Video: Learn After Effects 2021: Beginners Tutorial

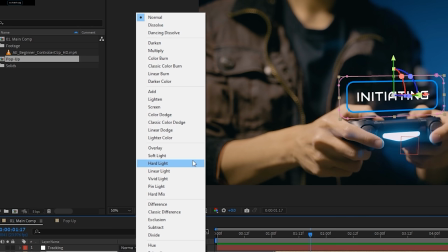(57:41)
And then starting from overlay over to hard mix, this section over here, it'll make the grays transparent. And then starting from difference to divide, this will display the difference between the colors and the tones of your layer.
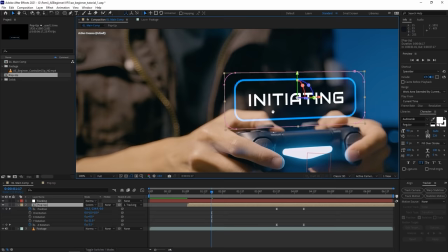(57:52)
Now in this case, we're going to hit screen like that.
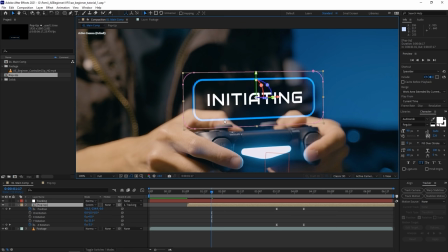(57:54)
And as you can see, basically it makes it look a little bit translucent and brightens up the parts over here where it overlaps with the finger. So I'm gonna hit Control Z so you can see the difference. And then Control Shift Z will redo what I did so you compare the two.
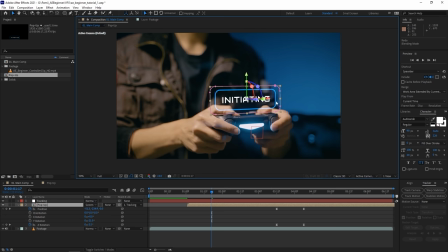(58:09)
And giving it that translucent look makes it look a little more like a hologram.
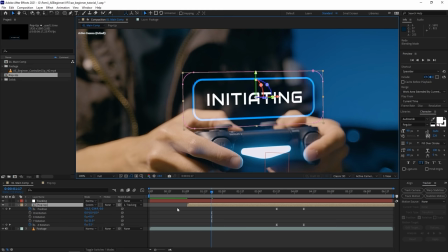(58:13)
And if you're ever not sure of which blending mode you should use, you can always experiment to see which gives you the best result.
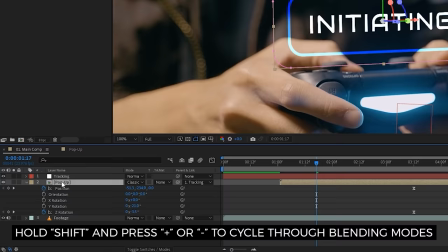(58:19)
And a quick way to do that is by having the layer highlighted like this, and then hold down Shift and hit the subtract or plus button.
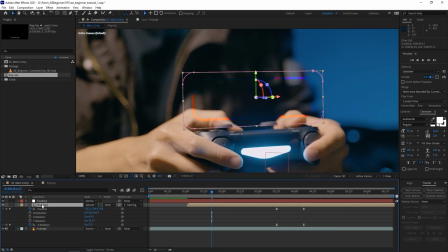(58:26)
And what this does is it will go down the list of blending modes so you can see which one gives you the best results. But in this case, I'm going to go back to screen because I think that's what's going to be most appropriate for this.
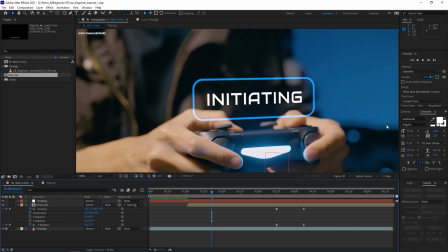(58:40)
And for a cool holographic effect like this, it's only natural that the graphic would glow if it's light being projected from the controller. And as the name After Effects implies, you can add some effects to help you do this. Now we're going to go to an effects and presets panel. And as I mentioned before, if you don't see it, it's usually on the right side.
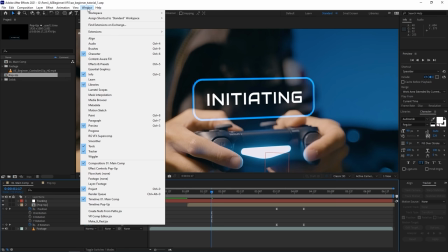(58:57)
You can go to Window and then you can go to effects and presets like this.
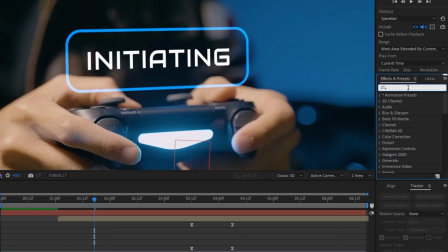(59:01)
And it'll bring up this new panel over here, and you can search up an effect that you can apply from After Effects. In this case, we're going to add a glow, so we're going to type that in, and we're going to scroll down until we find the one that is under stylized, and it says glow,
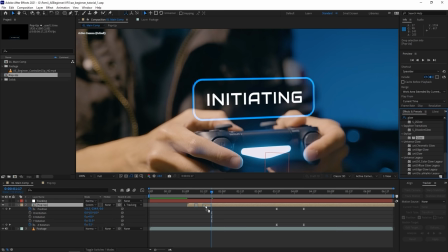(59:14)
and we're going to click that, we're going to hold it down, we're going to drag it over to the layer that we want to apply the effect to, in this case the pop-up layer,
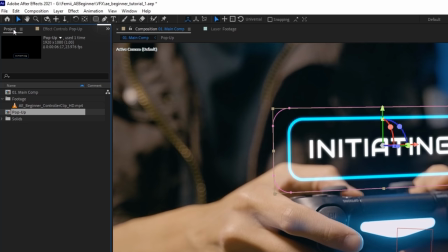(59:21)
so I'm going to let go. And then a new panel shows up on the left side over here. It's right next to the project panel. And this effects control panel will show all the effects that have been applied to the layer. And in this case, it's just the glow.
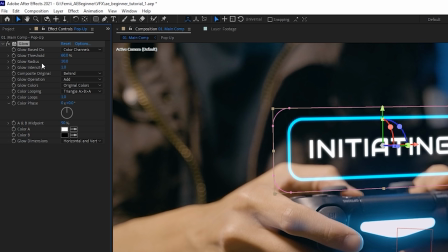(59:32)
Now under glow, there are a lot of parameters that you can change. But in this case, all we're gonna do is we're gonna play with the glow radius, and that'll determine how far it'll spread. So that looks pretty good. And then we can change the glow intensity as well, kind of like that.
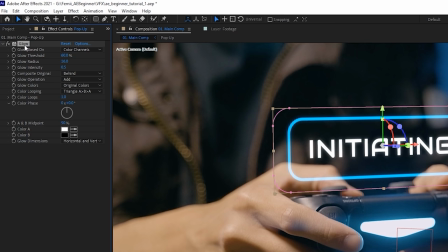(59:46)
So I'm going to adjust it until it looks pretty good like this, and that gives a soft glow. And the trick to having a really good glow is by actually duplicating the effect. So I'm going to hit Control D while I have the effect highlighted, and it will make a second glow like this.
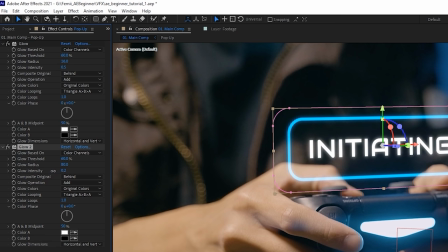(60:00)
And this is looking a little bit bright, but what we're going to do is we're going to increase the glow radius like this, and then we're going to bring down the glow intensity. So basically it gives a softer spread to the glow, and then we can always adjust this a little bit. And then I can duplicate it one more time.
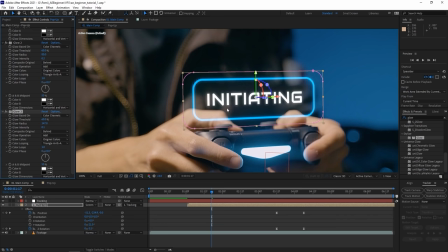(60:17)
So I have three glows, and I'm going to increase the glow radius even more and bring down the glow intensity.
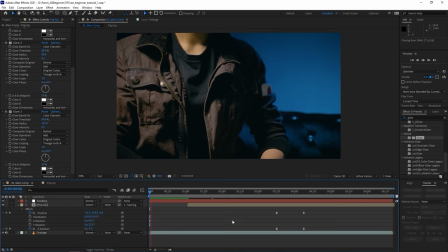(60:24)
So now if I zoom out, as you can see, there's quite a nice glow on this graphic that we created.
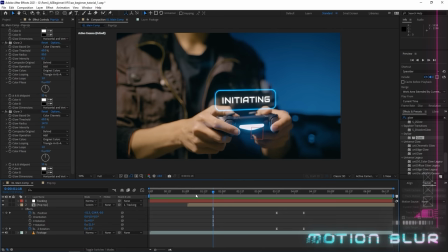(60:29)
So if I play it through from the beginning, this is what it looks like. Now, one detail you should definitely remember is how to enable motion blur. Now, depending on what you do, enabling motion blur can give it a more natural look.
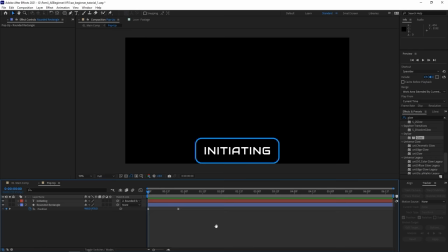(60:42)
So I'm going to go back to the pop-up composition that's right over here. And if I play this through, it's looking really clean, right?
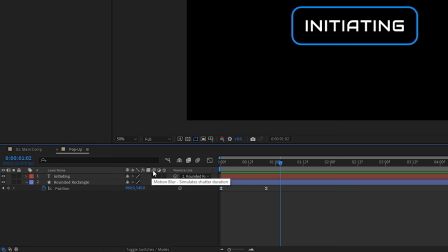(60:48)
Now, if I add a motion blur, this is what it'll end up looking like. So I'm going to go to the column over here that says motion blur. Okay, it's like a bunch of circles and a diagonal like this. And I'm going to enable both of them. And a quick way for me to do that without clicking them individually, by the way, so I'm going to unclick it,
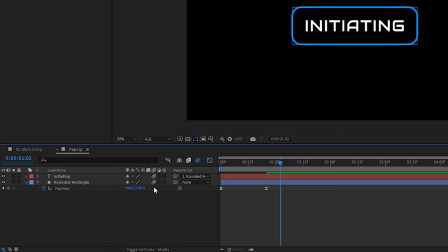(61:05)
is if I click and hold down and then drag my mouse down and then let go, it'll highlight everything towards the direction that I bring my cursor to. So in this case, both of them are enabled. And although motion blur is enabled on these layers, you want to make sure that it is actually enabled by having this icon highlighted blue like this.
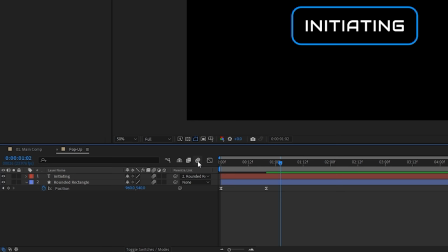(61:23)
So if I turn that off, it will disable motion blur. So even though it's toggled on these layers, you won't be able to see it, but I want to make sure it's actually highlighted.
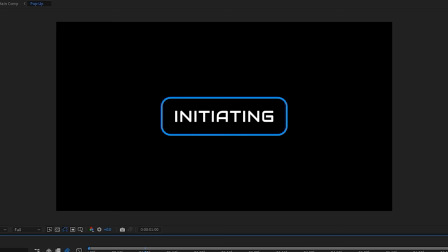(61:31)
And then if I play it from the beginning like this, you can see that there's a bit of a blur during the motion of the graphic that's moving upwards. So if I just scrub through it, as you can see, there's a bit of a blur, right? And it basically replicates the blur that would happen in real life if there's motion happening in front of you.